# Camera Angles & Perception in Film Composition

So like during like the dress up, like the wedding prep, like before the ceremony I use different angles to kind of like tell the story a certain way right so in this example for this video I'll use the ceremony for
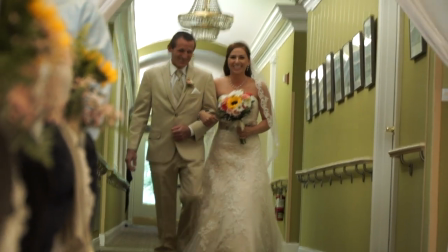(7:50)
example like during the ceremony I have three main angles that I usually
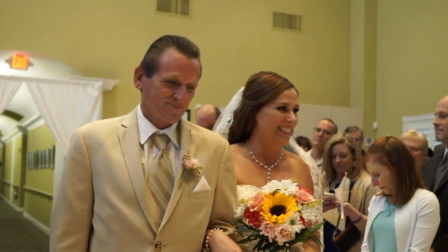(7:55)
use in every wedding so those angles are like so the first angle that I use mostly is the close-up shot so how does the close-up shot play a
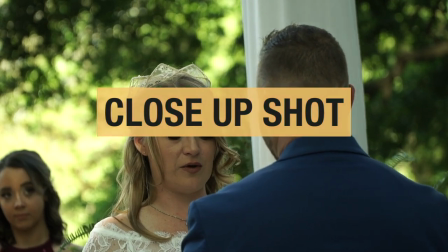(8:09)
role during the ceremony how does that help me tell the story during a ceremony so the close-up helps me by kind of
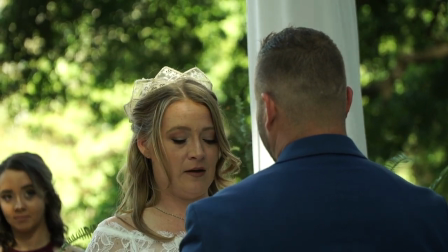(8:17)
like getting close up to the bride or the groom and kind of like
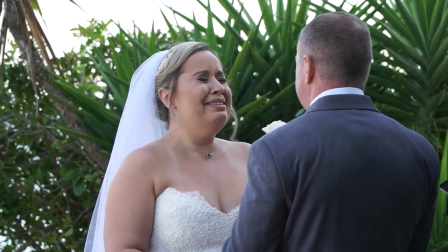(8:22)
taking getting those facial expressions so when I zoom in
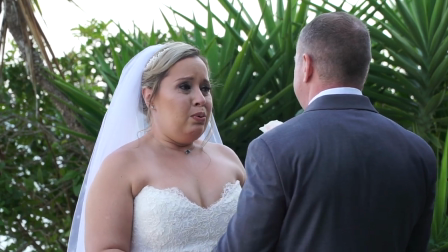(8:27)
and get those facial expressions and show them in the film it's going to kind of evoke an
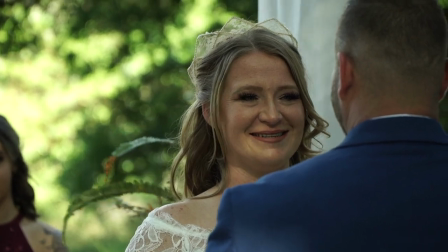(8:32)
emotional feeling to somebody who's watching um you know the film the wedding
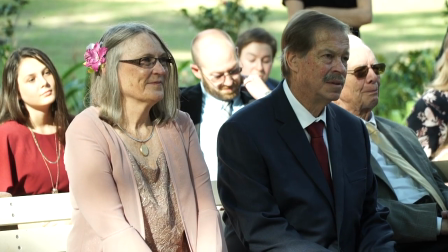(8:37)
film they'll kind of like get emotional or they'll kind of relate to
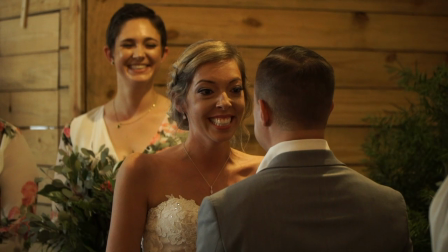(8:42)
the bride and groom and how they're feeling at that point that's why mostly like
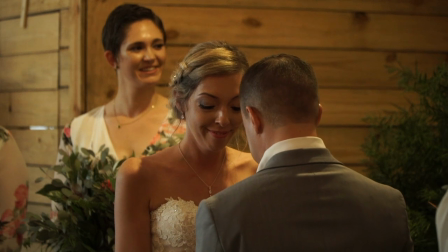(8:46)
when the bride and groom are exchanging vows i like to show the
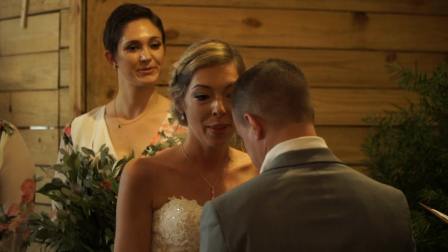(8:51)
the close-up of the bride if the groom is um talking or I
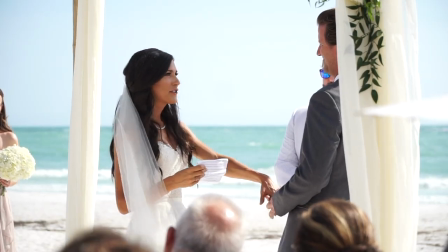(8:55)
like to show the uh the facial expressions of um the
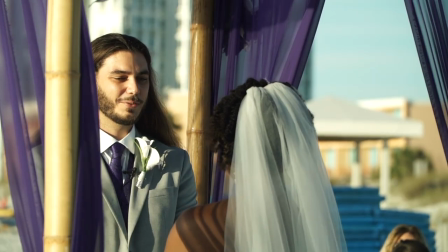(9:00)
groom when the bride is um saying her vows or you know being emotional
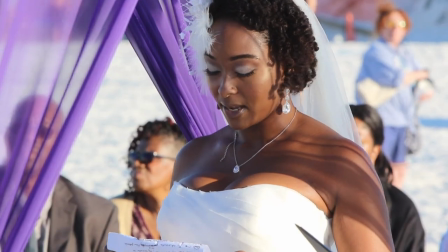(9:05)
so that way I can kind of like bring you into the film and make you feel
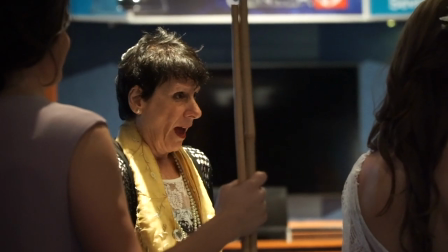(9:10)
how the couple is feeling and how the viewers of the wedding the
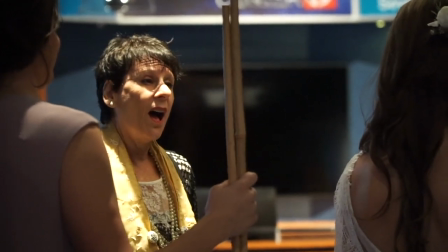(9:15)
guests are feeling by me bringing you close up into how these two characters
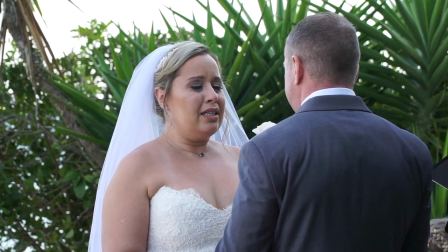(9:20)
um are feeling and how they're kind of connecting to each other so the close-up
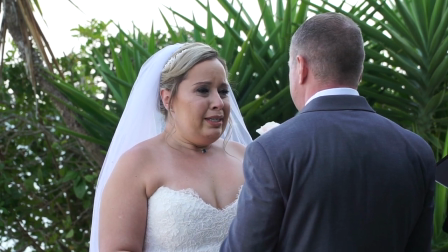(9:26)
is very important to me during wedding ceremonies because it helps me kind
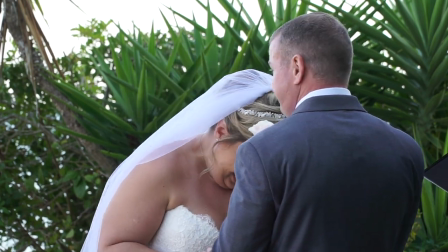(9:31)
of like show the facial expressions of my characters right and so
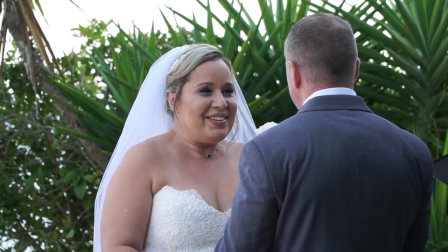(9:37)
um another angle that I use a lot is the meat shot so
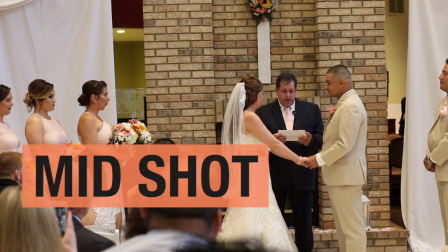(9:43)
why do I use the meat shot um during weddings during wedding ceremonies
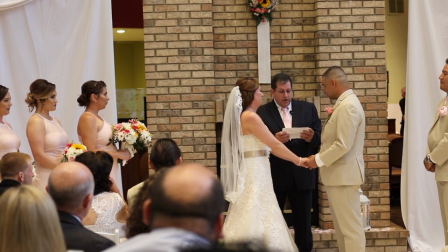(9:48)
so I use the mid shot mainly to show what the bride and
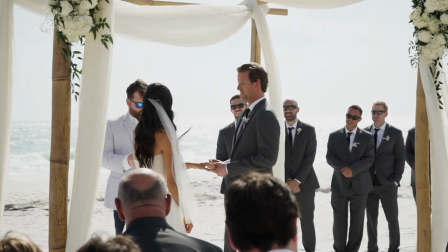(9:54)
groom are doing if there's any action going on there's no point of me using a
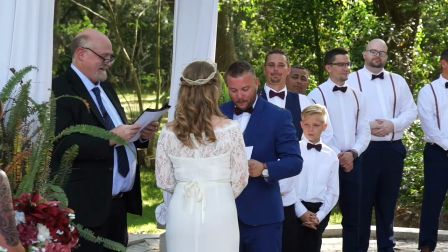(9:59)
close-up if they're exchanging rings I mean I would want to show the reaction but mainly the viewers of the film they want to see
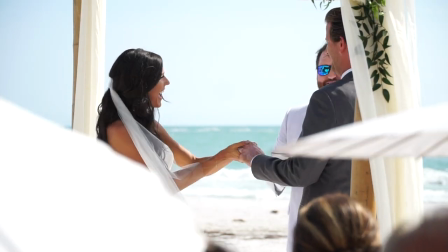(10:07)
what you know the bride and groom are doing so a mid shot is good to kind of like you know show the action taking place if they're holding
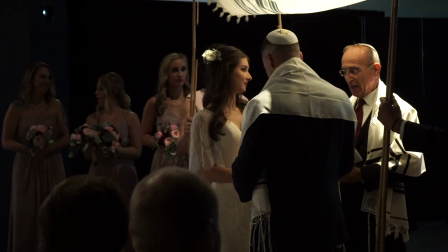(10:15)
hands if you know they're reading vows stuff like that or whatever else they're doing in this case i can also use
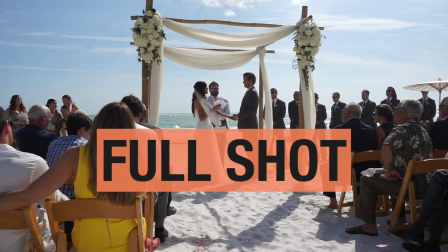(10:22)
like a full shot you know like a head to toe shot where like in some cases like um i've done few jewish weddings
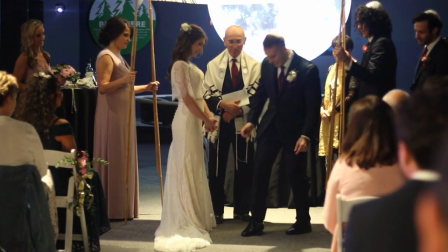(10:29)
where um the guy breaks the glass and sometimes it's not it's not jewish i've seen other people do this but they break the glass and you know mazotov and stuff like that so a full shot this kind of comes in handy in that you don't want to have a close-up during a
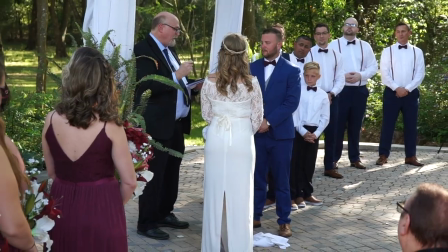(10:47)
dude breaking the glass you know the bottle of wine or whatever you have to show the action taking place i mean you can do a close-up of the leg
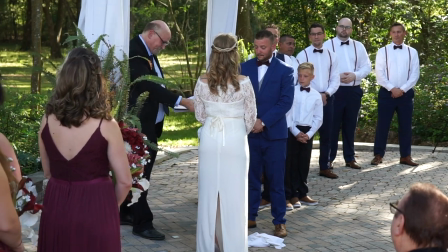(10:55)
and the glass being broken but what's the point you know you want the whole action so um so it depends so the shots
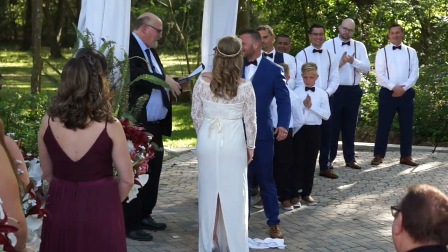(11:03)
the angles you use um are very important right so
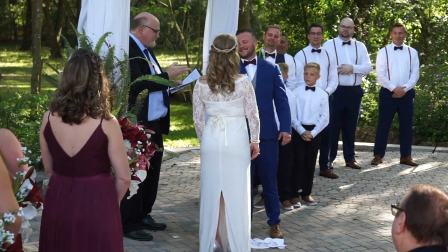(11:08)
that's how I use the meat shot so the other angle that I use the most
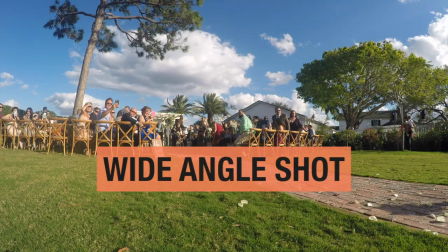(11:13)
the third angle is the ultra wide angle so the ultra wide angle shot I use it
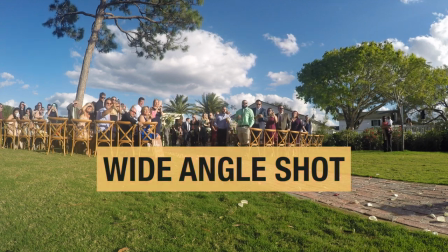(11:19)
to kind of like show a spectator's point of view so as
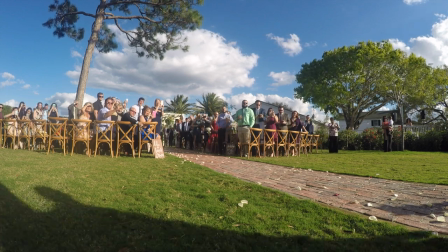(11:24)
spectators like I'm like in the crowds like a guest sometimes I might go in this
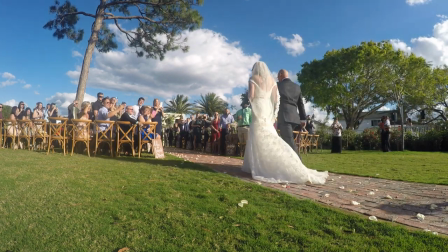(11:29)
corner and show the whole a white a wide angle of the whole thing
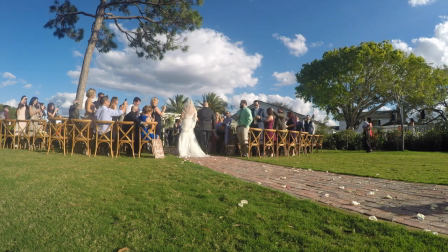(11:33)
and just like different angles just from different um point of views and
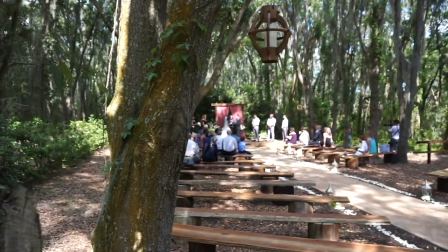(11:38)
just show a wide angle of the situation so from kind of